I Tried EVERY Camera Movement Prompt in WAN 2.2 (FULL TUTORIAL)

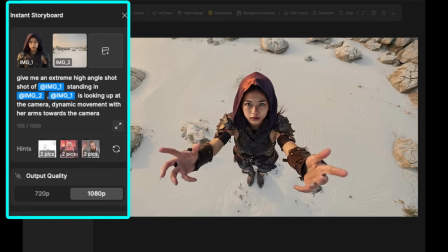4:09 For this shot, I used an extreme high angle shot and added looking up at the camera with her arms towards the camera, and added dynamic movement, which gives this shot a great feel of liveliness. Here you can see that this time I used two images. On the left, we see the assassin girl on a transparent background, and next to it, an image of the background.
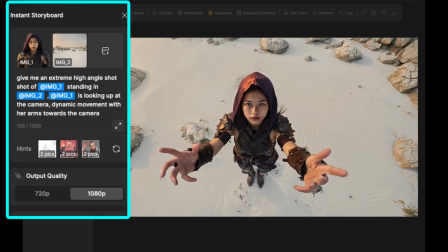4:26 While testing this tool extensively, I found that in some situations it works very well to use only the base image. But in some cases, especially if you want to zoom out and show more of the scenery, it works better to upload two images.
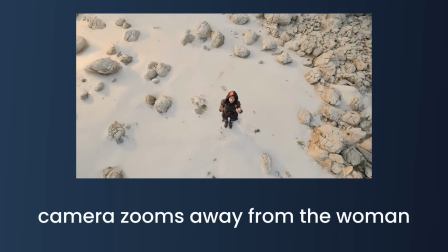4:38 Then for the camera move, I used camera zooms away from the woman. I am very excited about this shot. I really love the dynamics, and with these kinds of shots, you can really start telling a story.
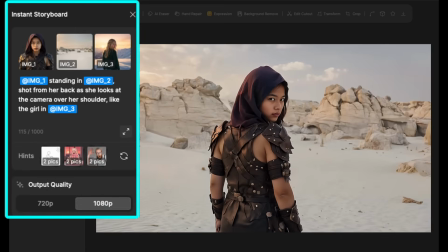4:48 Here I wanted an over-the-shoulder shot, but the model wasn't reacting to that angle. so I added a reference image in the third box and used the prompt shot from the back as she looks at the camera over the shoulder like the girl in image 3.
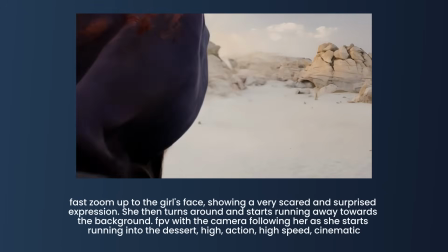5:00 For the video I used this prompt. It's the exact same one I used in one of my earlier Kling AI tutorials. I am super excited about how well the WAN 2.2 model listens to the prompt.
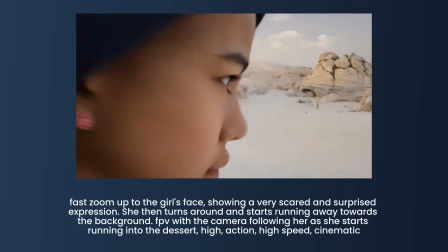5:10 I love the shot and would have loved to make it longer, but for now the limit is 5-second videos.
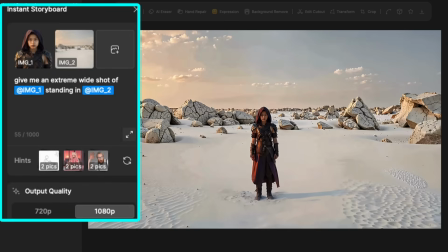5:15 But I assume that will change soon. For this image I used an extreme wide shot angle and the background looks really cool. The character might not be 100% consistent, but that's almost always the case when creating wide angle shots where the subject is very small. There simply aren't enough pixels to recreate the exact face from the base image.
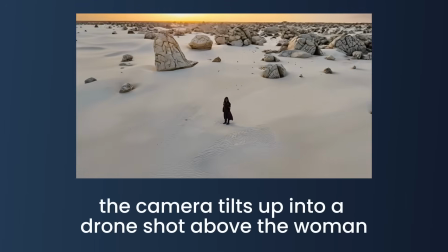5:33 For the camera movement I used camera tilts up into a drone shot above the woman and I'm blown away by the result.
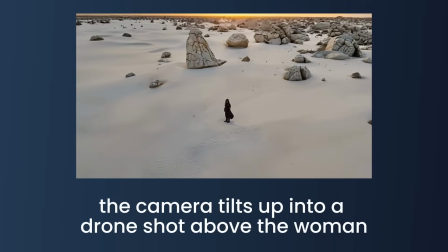5:40 If you want that zoom out aerial effect, it's really important to include into a drone shot in the prompt.
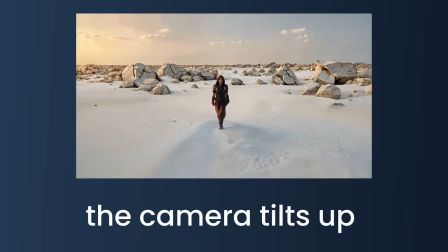5:45 If you only use camera tilts up, you get a result like this, which is also cool, but I personally love the added zoom out effect.
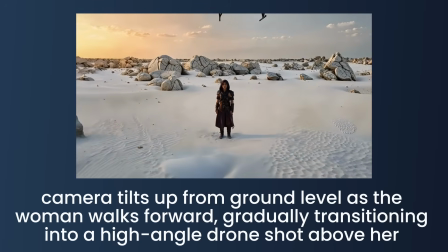5:52 Just be careful with the drone shot keyword, because in this shot, where I used gradually transitioning into a high angle drone shot above her, a real drone suddenly flew into the frame.
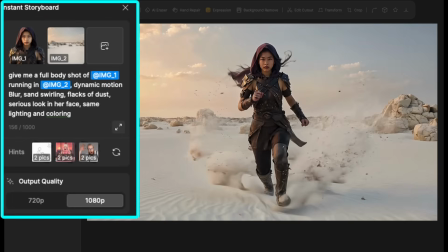6:02 In this shot, I wanted to create action and dynamic movement, so I made a full body shot of the assassin girl running.
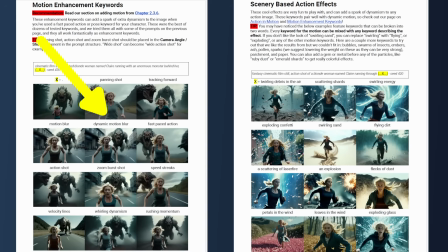6:08 From my ultimate prompt toolkit, I used dynamic motion blur and sand swirling to add energy to the image.
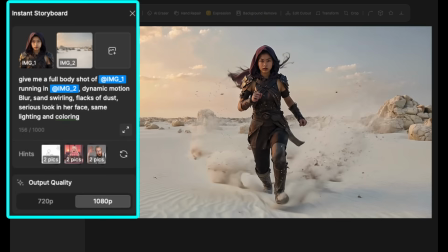6:13 These kinds of keywords are essential if you want action in your shot. They give WAN 2.2 the chance to show its real potential.
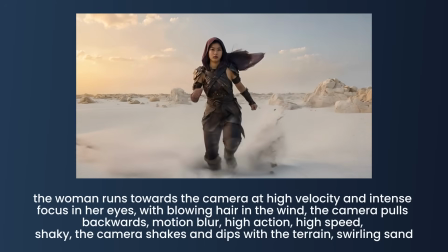6:20 Then for the video, I used this prompt. And although it plays in slow motion, I really love the shot.
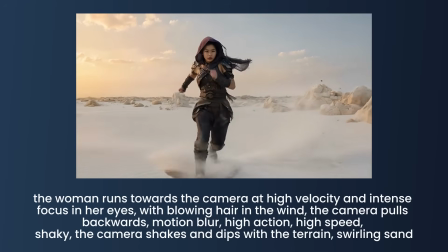6:26 Even though the prompt includes a lot of action and speed keywords, I've noticed that with WAN 2.2, some videos come out with fast movement while others are in slow motion.
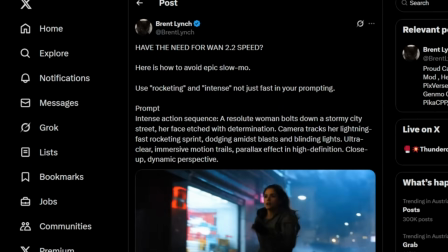6:35 On Twitter, Brent Lynch shared a post suggesting keywords like rocketing, intense and fast movement to trigger more action style shots.
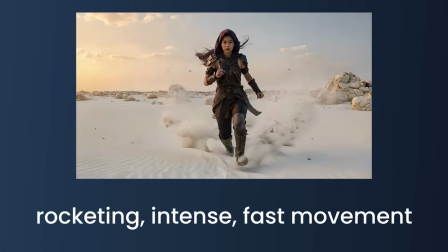6:42 I did get a video with faster motion using those, but for this shot it didn't work in every video I created.
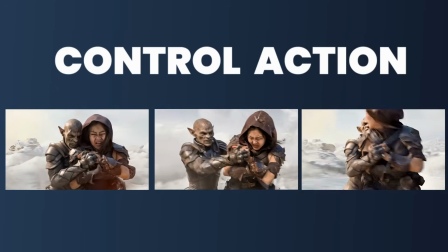6:48 But it worked great for the fighting action scene. I'll show you later in this section how I used them to control the action in that shot.
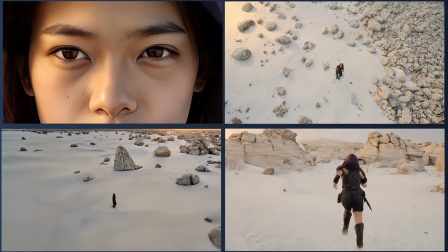6:54 Comparing these videos side by side, I am really impressed by the consistency. The colors, background, outfit and character all align perfectly.
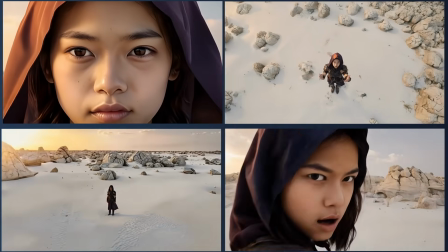7:02 This makes creating believable AI films so much easier. The Instant Storyboard tool can do much more.
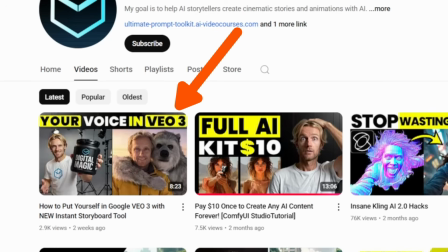7:08 For example, you can create a product promo or insert yourself into VO3. And in this video, I'll show you exactly how to do this.
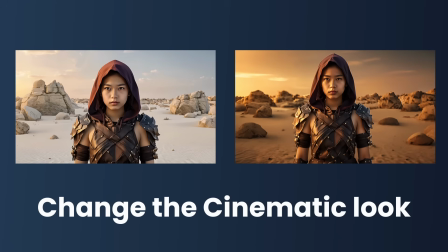7:15 Now I'll quickly show you how to change the cinematic look of your character and base image.
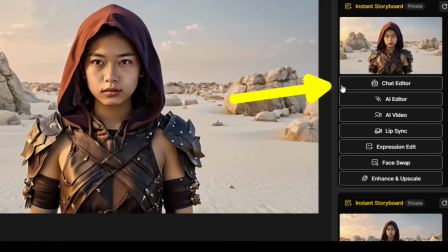7:19 On Design AI, the output images are shown on the right side. Here I select the chat editor and add the prompt.
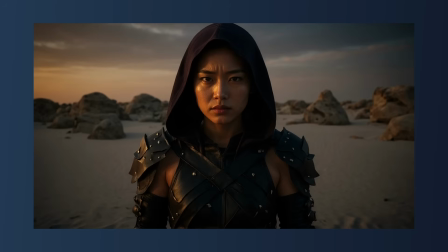7:26 Make this image more cinematic with a film look. That gave me this result, but the facial consistency is missing.
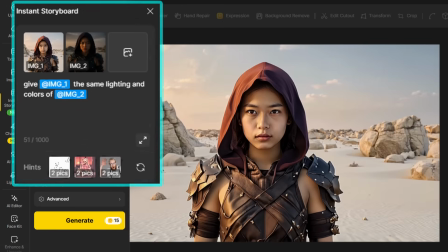7:32 And the effect feels a bit too dramatic for my taste. So in the Instant Storyboard tool, I added both images.
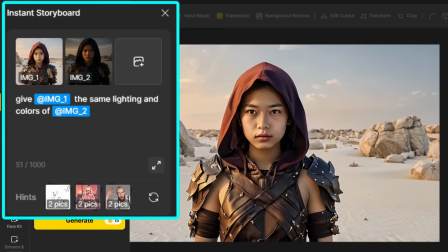7:37 And then I added the prompt, give image 1 the same lighting and colors of image 2.
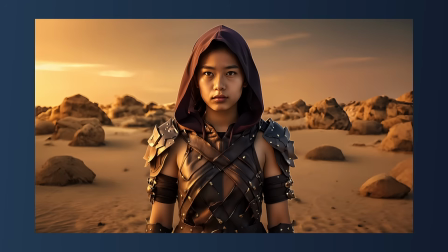7:42 This gave me an image with the same consistent character, but in a completely different cinematic environment.
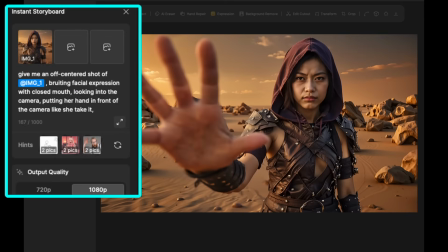7:47 And I really love that flexibility. For the next image, I wanted to create an off-center shot. And the AI model responded really well to that keyword. To add more liveliness, I included brooding facial expression, looking into the camera, putting her hands in front of the camera like she takes it.
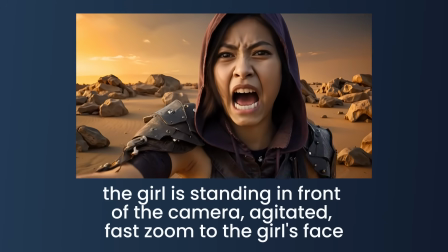8:03 For the camera prompt, I used the girl is standing in front of the camera, agitated, fast zoom to the girl's face.
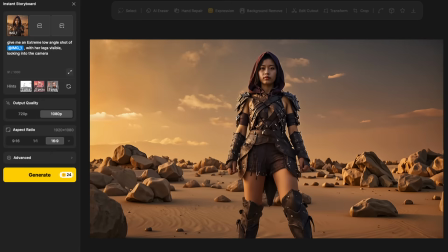8:09 This shows how well WAN 2.2 handles facial expressions and emotions. Here I created an extreme low angle shot and added her legs are visible.